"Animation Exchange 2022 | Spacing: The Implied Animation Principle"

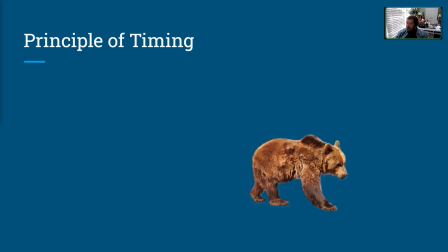[8:07]
And if we continue to open and close our eyes, we get this, this change of location over time, right?
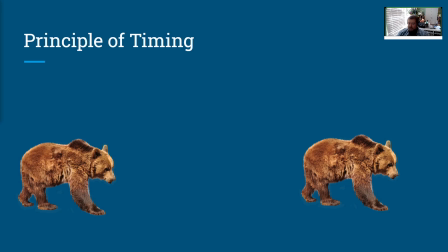[8:14]
So recognize that when we're talking about spacing, the distance between these two images that we would see as we open and close our eyes tell us how fast the bear is moving. So if there's a big spacing, that's a fast bear and you need to run. So principle of slow in and slow out.
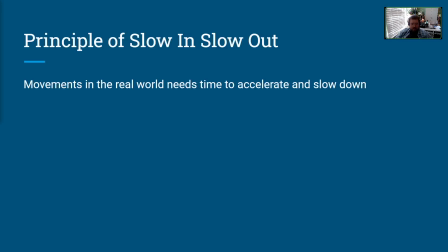[8:34]
Interestingly, this is one of the shorter sections in the illusion of life. And I personally believe it's probably where spacing belongs the most in the 12 principles. But essentially, slow in and slow out said movements in the real world need to accelerate and slow down, right?
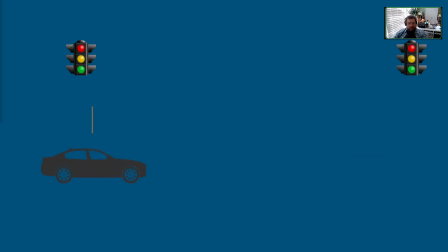[8:50]
So we have a car at a red light, the light turns green, it starts driving, and then the next light turns red and it slows to a stop, right? And we will see this acceleration and deceleration in the spacing of that motion. We have the smaller spacing at the beginning that increases as the object accelerates,
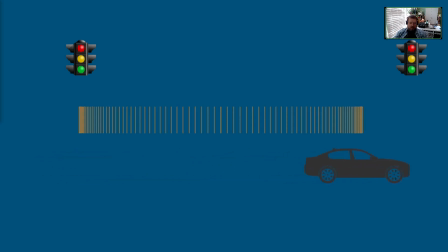[9:10]
bigger spacing in the middle as the car's traveling at its top speed, and then it decelerates, the spacing gets smaller again, right? However, if we had an action like this, we have this big sudden spacing at the beginning, like this large spacing, and this implies a force made the car move, right?
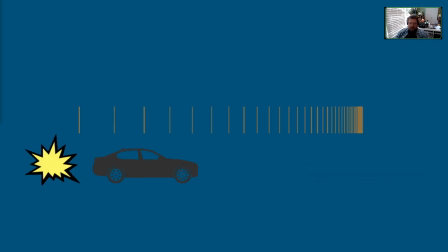[9:29]
And then, of course, the decreasing of the spacing at the end implies us gradually rolling to a stop. So this could be an explosion or a car getting rear-ended, knocking it forward. So an object at rest stays at rest until acted upon by a force. And so we're seeing the result of that force in the spacing of this object. So
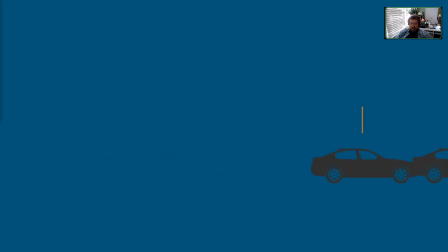[9:52]
With this animation, this gradual acceleration at the beginning implies a car building up speed, right? So we have that ease in, but this big spacing at the end implies implies a force that causes this sudden stop. It's like it's hitting a wall, or it is, like in this case, hitting another car.
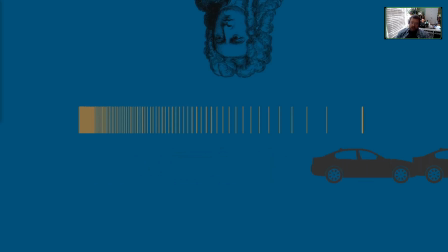[10:12]
So again, an object in motion stays in motion until acted upon by a force.
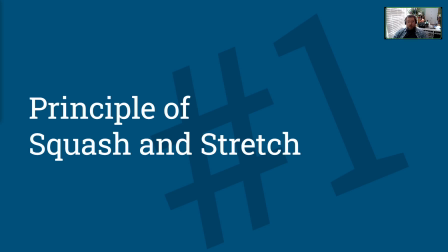[10:17]
So the principle of squash and stretch.
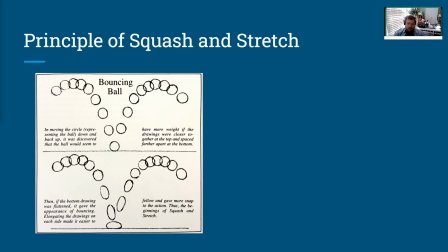[10:21]
So in The Illusion of Life, we find this illustration, and it's one of the few spots in the entire book that we see this word come up,
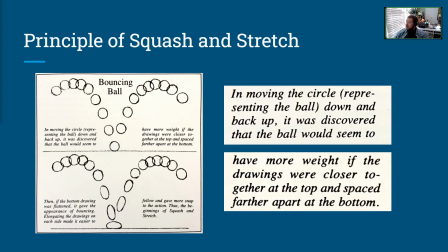[10:30]
where they say, in moving the circle representing the ball down and back up, it was discovered that the ball would seem to have more weight if the drawings were closer together at the top and spaced farther apart at the bottom.
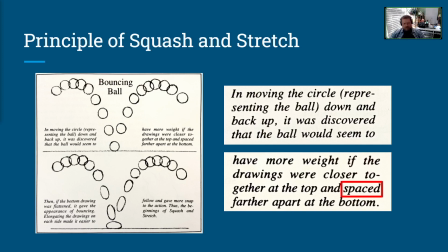[10:42]
So the idea that this was mentioned in the squash and stretch section leads us to a deeper conversation about the principle.
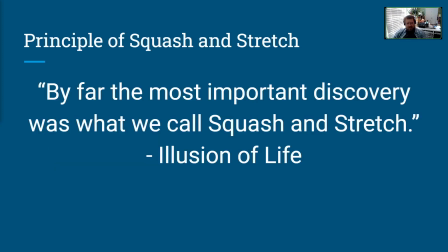[10:52]
They start the squash and stretch section of the book by saying, by far the most important discovery was what we call squash and stretch. And that's a bold statement, right? That by far the most important.
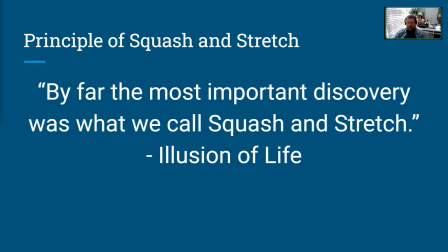[11:08]
Squash and stretch is the first principle Frank and Ollie talk about, and that section of the book is multiple pages long, which seems a little excessive if it just means make things squishy.
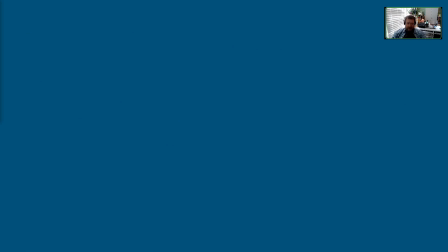[11:19]
So it must be about more than that. So the law of conservation of energy.
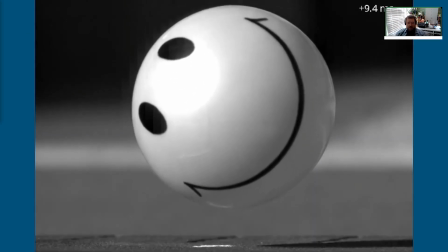[11:25]
Energy can't be created or destroyed. It just changes form.
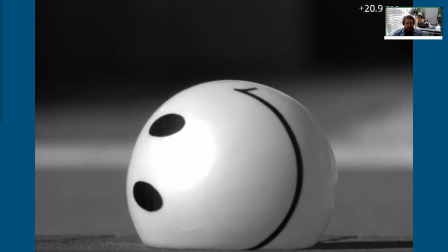[11:29]
Well, spacing is one of the ways we can see energy changing form.
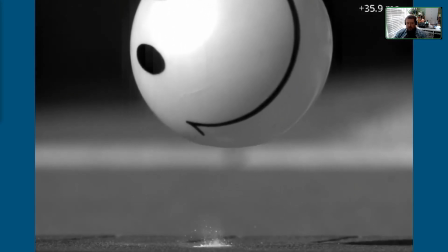[11:35]
Right? So if we have this ball squashing and stretching, we can sort of analyze that energy and how it's
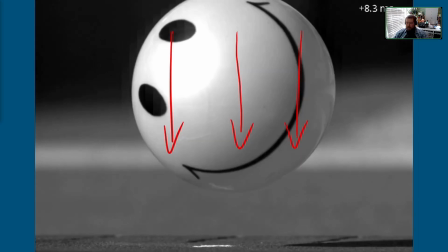[11:45]
where it's going. Right. So we have this force traveling down with this ball, right?
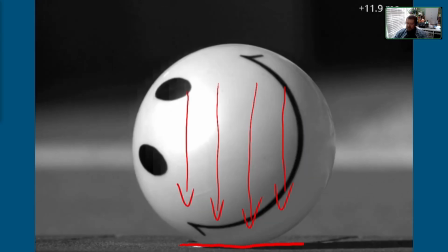[11:51]
And then it encounters another force, which is the ground, with a normal force. If it were hitting a weak object, it would just bust through, but energy can't be destroyed. It has to go somewhere. So some of the energy, is going to get lost to the ground through friction, vibration, stuff like that.
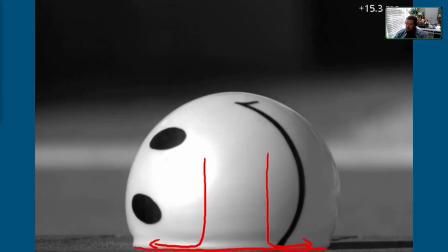[12:10]
But the energy that's left is going to get redirected through the ball.